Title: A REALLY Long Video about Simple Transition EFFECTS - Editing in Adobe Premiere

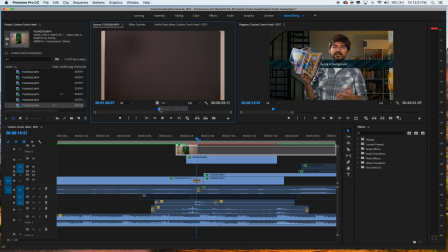[7:32]
And if you've watched my video cord holder episode, it's an older episode, it's worth watching where I use rubber bands to hold the cords. But I want you to watch this video real quick and show you what saved my camera inputs right here.
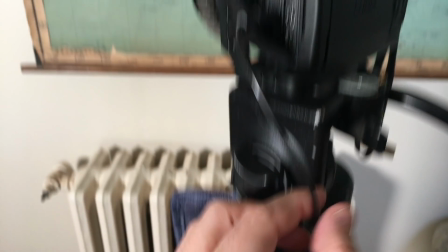[7:44]
This is where my camera mic plugs in. And as a tendency, I always leave a little slack just like that.
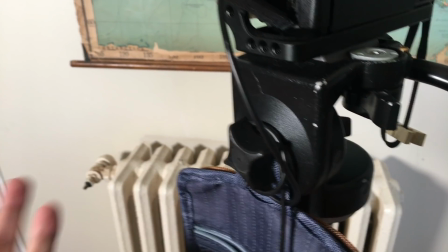[7:52]
And then I'll wrap it around like this. And I know I've made a video in the past where I'll use a rubber band if I have one available and just kind of give it some slack.
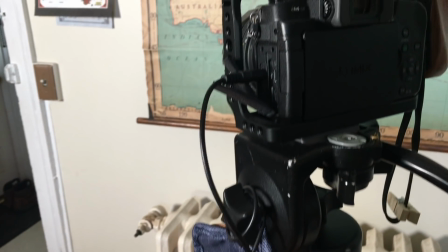[8:00]
the idea is that if this mic cord gets pulled it doesn't affect that input because if it's just hanging like this that
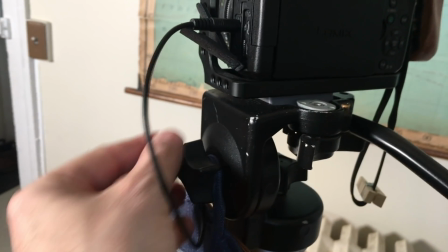[8:08]
gets pulled it's gonna it could mess up that input right there so just as a quick little thing i just wrap it around a few times so that takes the slack
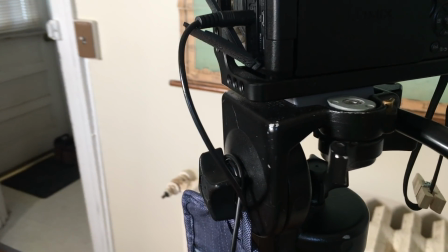[8:17]
so i can pull on that and it won't affect this up here so that was just a little side note i wanted to mention because that was a
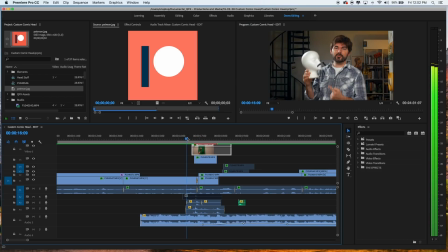[8:23]
real life thing that happened and i think it's so important because it's stuff like this you know when you're just doing like quick this is
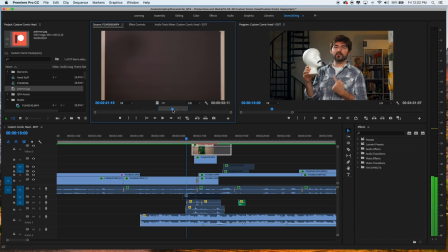[8:30]
supposed to this is like a two second effect and I'm shooting all this b-roll footage and this little thing that happened that could have literally taken
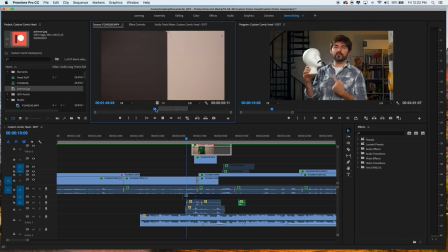[8:37]
my entire camera could have wrecked the inputs on it it could have damaged the camera itself if it would have actually pulled over obviously don't step
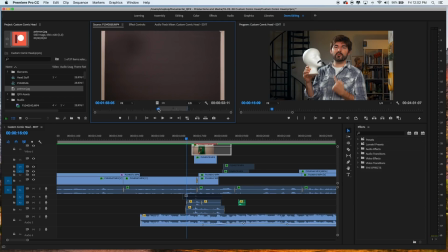[8:44]
on the cords but be prepared for that kind of stuff by giving those cords support so be sure to check out that episode in the description link
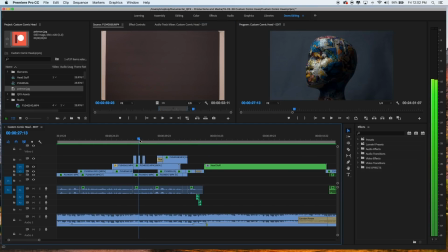[8:51]
is there if you haven't seen it back to the editing this little effect it looks very subtle let me mute this and solo it on so this right here was an effect i wanted to create which is i wanted the head to rotate and the rotating mechanism
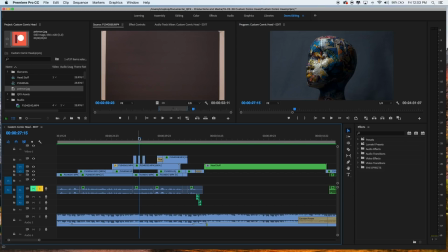[9:09]
i'm using is another video i made where it's the coolest it's the best dollar i ever spent at the thrift store it's a little self-winding rotating table and i did two full rotations of the mannequin head with the covering and another one without and this was all real like back here I had
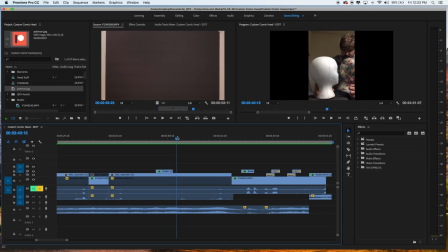[9:28]
to switch it out so it's not the most technical that's what's kind of like I think what I was doing is I'm pretty sure I was watching there was a mark
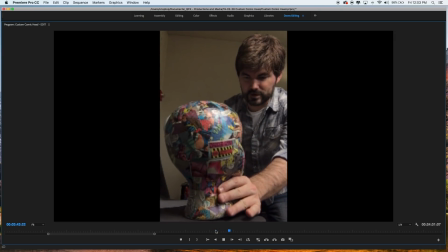[9:36]
on the table here and when I swapped it boom moved it a lot too but it
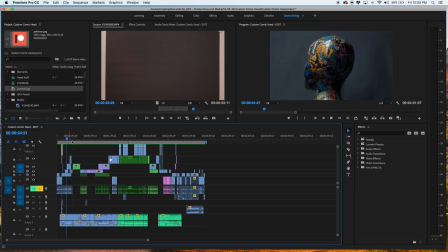[9:44]
worked out and that way is how I ended up getting that back and forth cut where I could have it
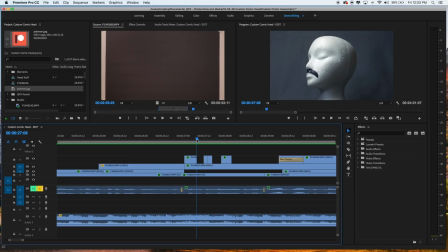[9:52]
be switching and this is just a simple jump cut if we only watch just this one frame like obviously just you know simple jump cut but I'm like that's so basic like we've seen jump cuts before and that was the other reason I wanted to have it rotate because I thought it's going
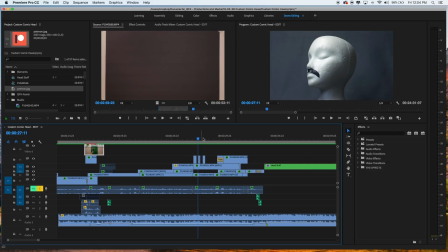[10:07]
to add so much be so much more dynamic if it's moving so in order to do that you have to record two full-length videos
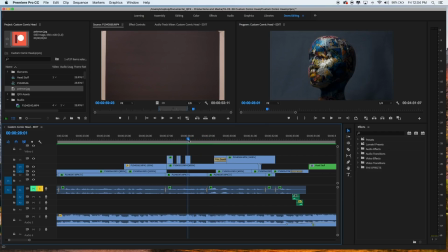[10:16]
one of the full rotation with nothing on it and a full rotation width and in this case i just clipped out the areas that i didn't want to show so both of these are the exact same they're both rotating the same
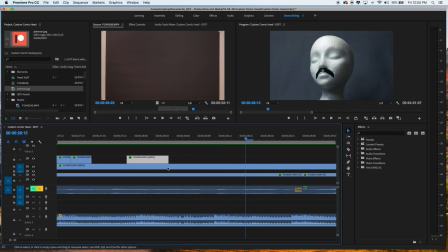[10:31]
and any adjustments speed adjustments i had to make on both of them it's kind of straightforward this is 600 speed
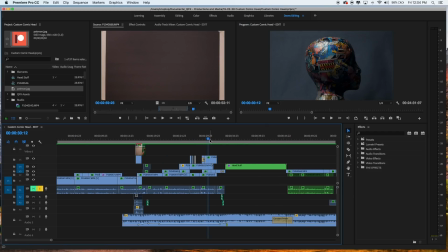[10:37]
and this is 600 speed and if we jump ahead to the advanced area where i have the different things
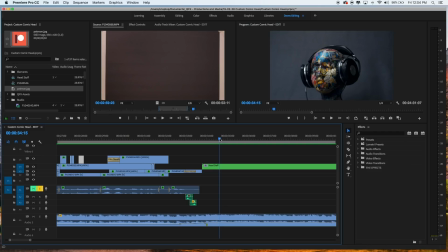[10:44]
on this was another thing where i'm like i could easily just have this go and have be a jump cut with a static object but how much more fun that it moves and in this case actually it go it doesn't just move forward it goes and then it rolls back because I wanted
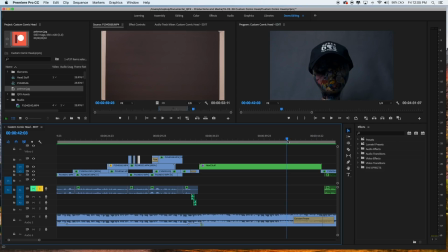[11:00]
to show all of the stuff and there's you know there's reasons for it because there's like the cool little film fest hat and like a classic this is from a classic episode of
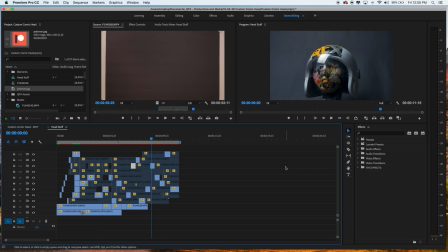[11:09]
quick effects and so this is a nested there it is I nested that because there's a stack in here and if we get in here you can see what I did was I just stacked these up I synced everything so they had the exact same area that they were rotated
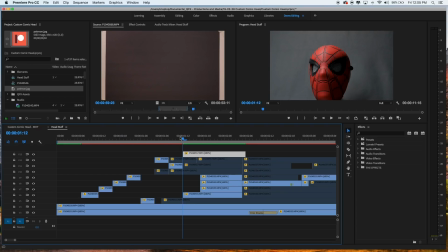[11:25]
and then I put the same speed effects on every single one and then went through and just cut out the areas I didn't